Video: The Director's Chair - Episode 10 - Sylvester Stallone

I hope I can pull this off. You know, if I keep moving my feet fast enough, people won't see my shoes ain't shine.
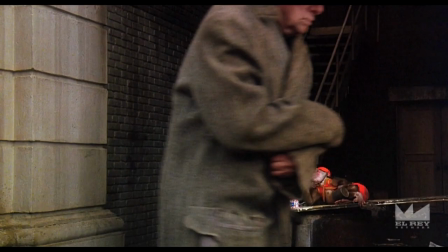[16:54]
You know, just keep going. But I was directing Rocky 2 when Paradise Alley came out. So during my lunch break, I go to the premiere, the opening day of Paradise Alley. Four people in the audience. Now I have to leave that and go direct Rocky 2, which is following an Oscar-winning movie, and a director won an Oscar. It's like, oh my God. So that was another crossroad moment. You go, okay, you've just been pummeled. Right. Pummeled on your first directorial effort, and here you are in your second one on a make or break film. Right. Whoa. And a blessing at the same time, because it's not in the can. There's still something you can do about it. That's right. You know, you're like, I'm going to ensure that this thing. Yeah, exactly. I'm going to try even harder now. Tell me about Rocky 2.
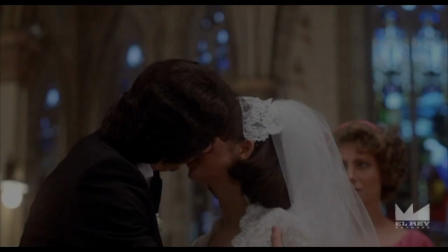[17:47] What do you think you're doing for like the next 40 or 50 years? Where is Rocky Balboa?
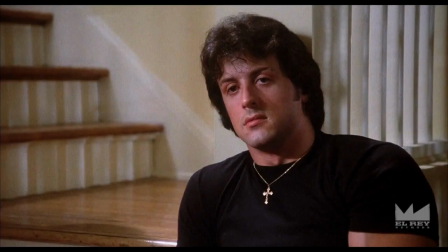[17:53] I know a lot of people out there want to see me in a rematch with the Italian Stallion. There's one thing I want you to do for me.
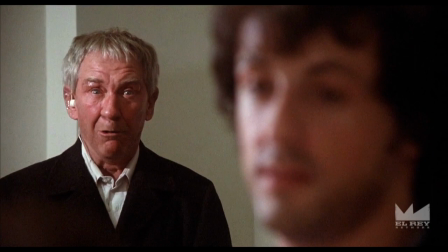[18:01] Win. What are we waiting for?
I severely tore my chest in training, so they wanted to operate, and the injury was pretty bad.
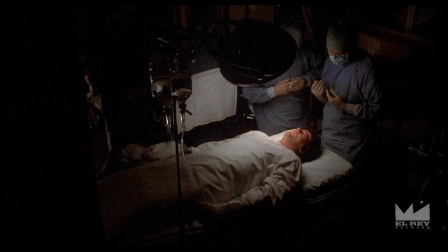[18:16]
It was the whole pec had been torn up.
We'll fix that all right.
So I couldn't undergo an operation and do the movie at the same time, because it was almost a 6-month heal.
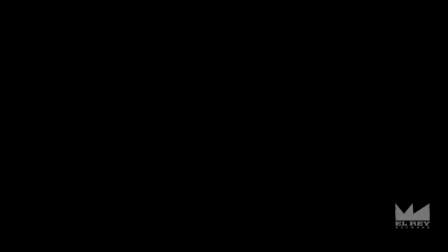[18:28]
So I said, okay, Rocky switches.
Just switch now to Southpaw anyway, will you? No tricks, say switching.
That's like the most amazing story point, and that's the strangest reason that you did that. That's right. That's like a gift. Well, you said taking a disaster and turning it into a positive.
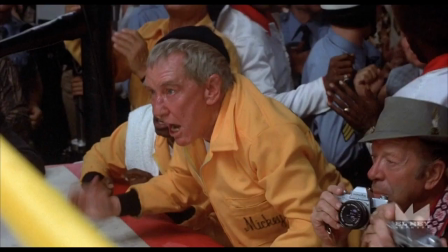[18:46]
You told me that a long time ago because I asked you questions, but I didn't believe it.
No!
Rocky films probably are what spurred the whole fitness fad of the 80s.
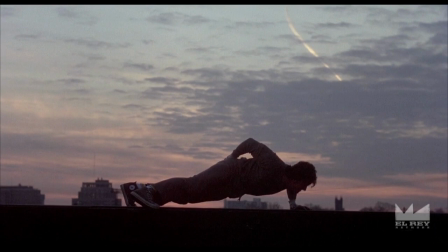[18:57]
And those training montages are iconic and just became part of the film language.
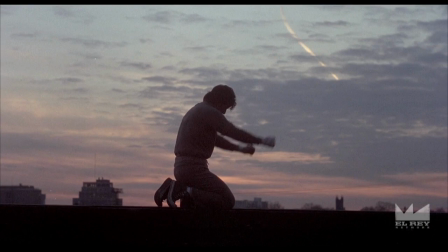[19:03]
Rocky 2's got two great ones that build with music. They're almost like musical arrangements.
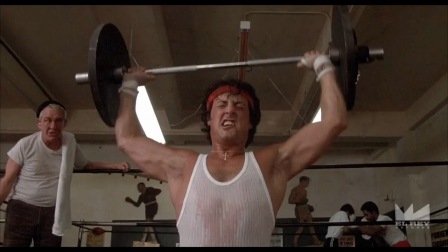[19:11]
The image and sound, the slaps and the grunts.
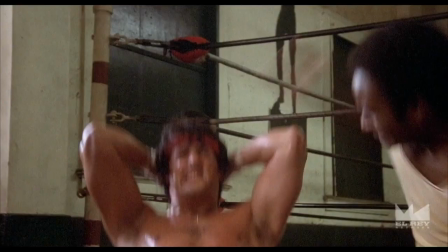[19:19]
Rocky's body is like an instrument being played with the music.
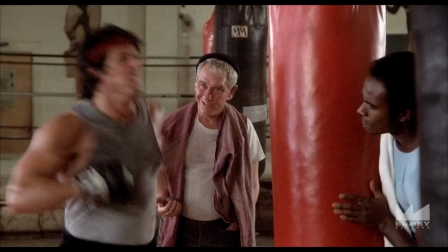[19:24]
There's certain staples, like the heavy bag, the speed bag, and jumping the rope.
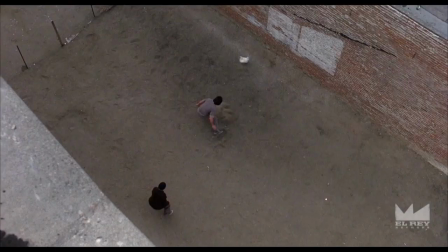[19:30]
Then I would go to old school, and they would chase chickens, and they would carrying the log on your back.
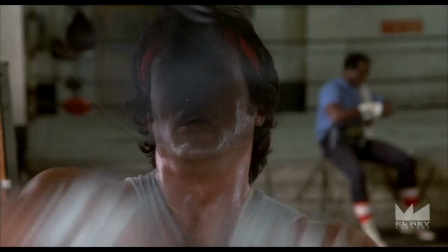[19:37]
Which is exactly what Rocky and Marciano used to do. It's called the duck walk, which would build these powerful thighs.
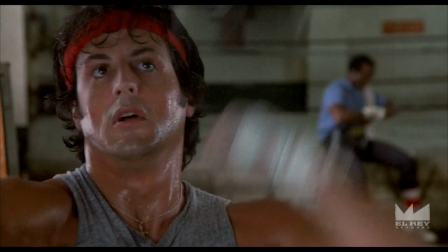[19:43]
And that speed bag finish of the montage. How were they conceived, and how much thought was put into the actions, and that they would play with the music, or was that happy accidents? I said, Jesus, I can't cut between all this stuff, and the running, it's just not a flow at all. It's too jumpy. And I want to really service the running. And I want him to become a Pied Piper. So I said, we need two montages. That's something you separate. And I said, what's the break? Oh, he goes in, he kisses his baby.
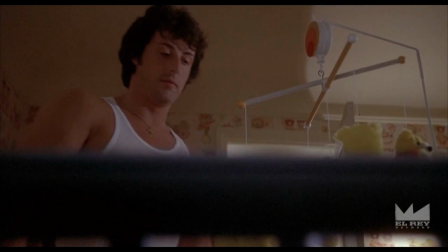[20:17]
And that's just enough to people go, oh, okay, that's a breather.
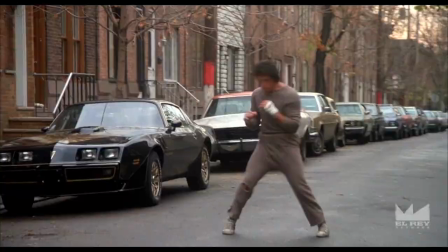[20:21]
And then back in. Bam, bam, and he comes over, he vaults over the railing. And it's also an excellent time for the composer to cut loose.
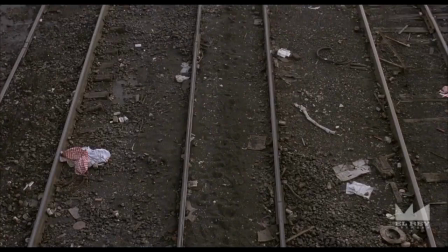[20:30]
Yeah.
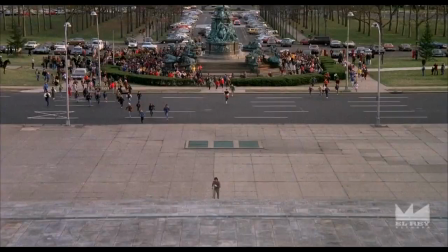[20:33]
We put in some temp music. And then he took that temp music and made something wholly unique and special that still
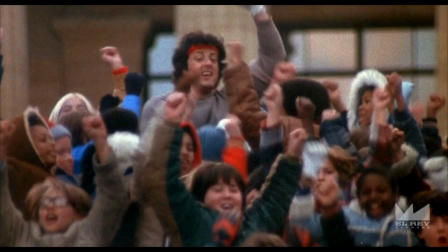[20:45]
gets my blood going today.
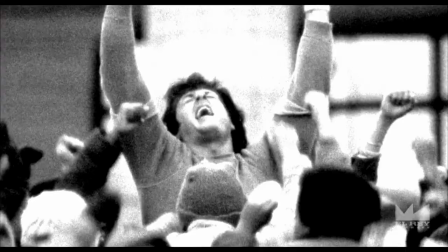His shin hits me here. That's a high jump. Like, whoom.